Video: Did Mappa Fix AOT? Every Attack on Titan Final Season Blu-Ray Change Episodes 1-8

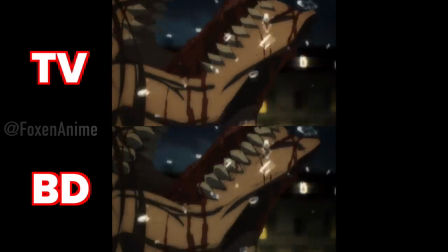(12:28)
So anyway, drinking up that delicious Titan milkshake. Notice the teeth and mouth area got that needed dental fix.
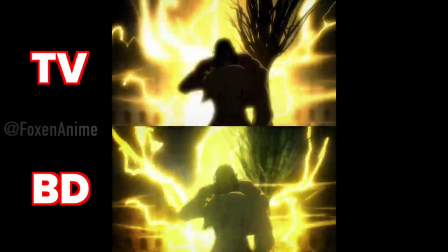(12:35)
For Reiner coming out, you actually have the Attack Titan and Crystal Tree not in the dark anymore.
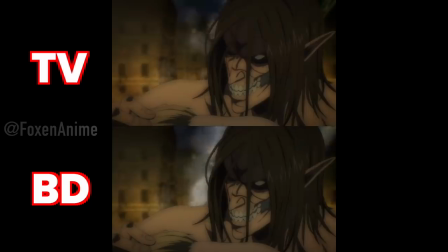(12:40)
Once again for this one, I think I prefer the original. Over here, Reiner has a more steamy entrance now.
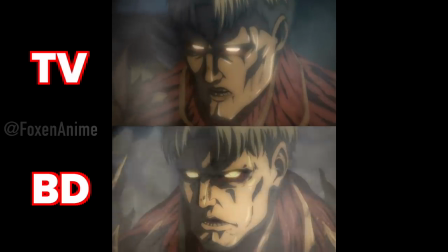(12:46)
And look at Reiner's mugshot, they completely remade it. Come on, what happened to Reiner being handsome Squidward?
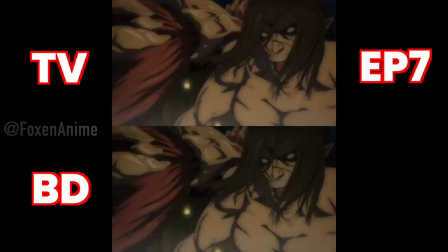(12:53)
Anyway, getting into Reiner versus Eren round, I don't know. The spotlight has been reduced a bit on them, which makes it easier to see their clash.
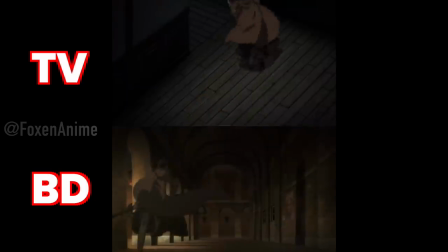(13:01)
For the Gabby scene, they actually moved this shot of her running into the building around.
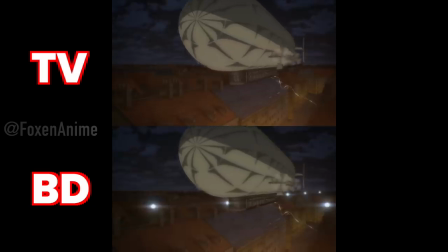(13:05)
Weird. Why? For something fixed here, they actually added back the lights on the roof that the scouts planted.
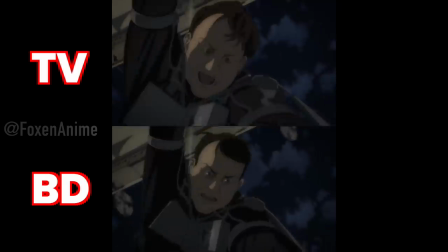(13:11)
For the plump gentleman here, the light in his eyes got updated. For the bottom of the blimp, this got made a shade darker.
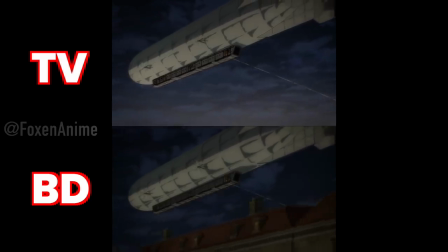(13:18)
And look at this, the buildings got added, so you know they're still fairly low. Like 4 minutes later, the town also got added to the shot below the blimp.
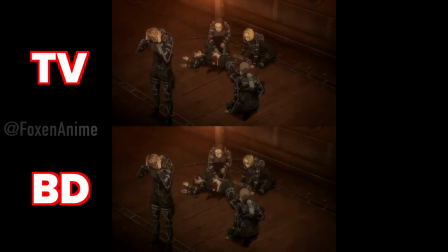(13:26)
For this sad crushing scene, you do have Jean, Potato Girl, and the blonde that got this hairdo upgrade.
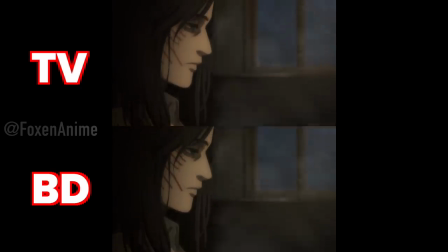(13:31)
For Peak's face, the Titan markings are now made a deeper red, which actually do match a close-up of Peak later on.
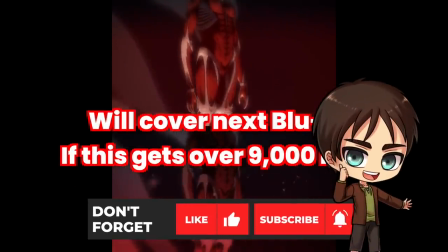(13:37)
Let me know if you want to see me cover the next 8 episodes by smashing the like. If this video gets over 9,000 likes, that will happen. But seriously, was it worth the $200? For my broke ass, hell no. Especially not when you consider spending like another $100 to get a Blu-ray player. If you were expecting the CG to be redone, that was not gonna happen. Still, I think with the 1 month delay, a lot of us expected more drastic changes. With what you have now, if you didn't like the CG Titans before, I don't think this will win you over. If you liked it or were in the middle, you'll like this. Unfortunately, right now, the reality for Mappa with their overworked staff is should they work on the Blu-ray, should they work on the next 8 episodes, should they be focusing all their time on the final Attack on Titan chunk. Either way, I'm glad I was able to fit this into one video. Also, since I've been getting asked about the Attack on Titan hometown, visit, return, I don't want to say that trip is cancelled, but for the moment, it's been postponed indefinitely. If you know, you know. Also, Jerry, where is the 500 million sub video? Originally, that was supposed to be some very quick Q&A type of video. At this point, it's taken so long that we're about to hit the next milestone, which is why I think I'm just gonna combine the two. The current plan is really to just do a video focusing on how I got to this point, how this became a full-time thing, how I even got to Japan, which will actually answer a lot of the questions you asked. But anyway,
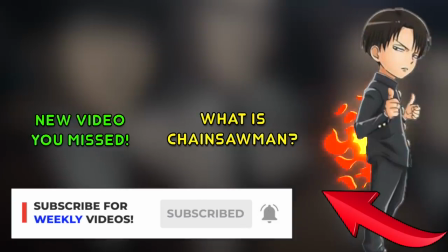(14:56)
definitely check out my recent video going over why you should be hyped over Chainsaw Man. Unfortunately, YouTube flagged that like within 24 hours.
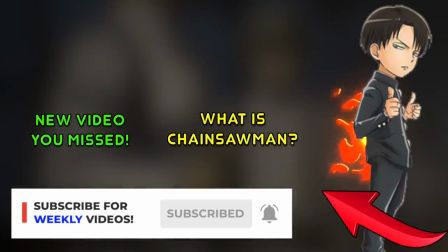(15:02)
Yay, 25% of my income gone. Also, check out the previous Friday video going over what exactly anime gets wrong about Japan.
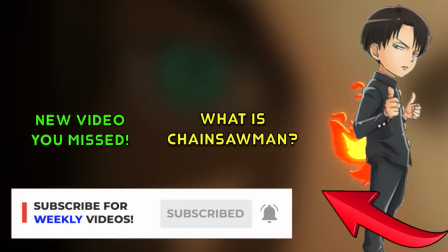(15:09)
I might be doing a follow-up on that. Check back Fridays if YouTube does not send you new videos.
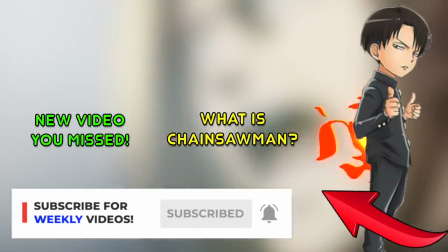(15:14)
And I'll see you guys later.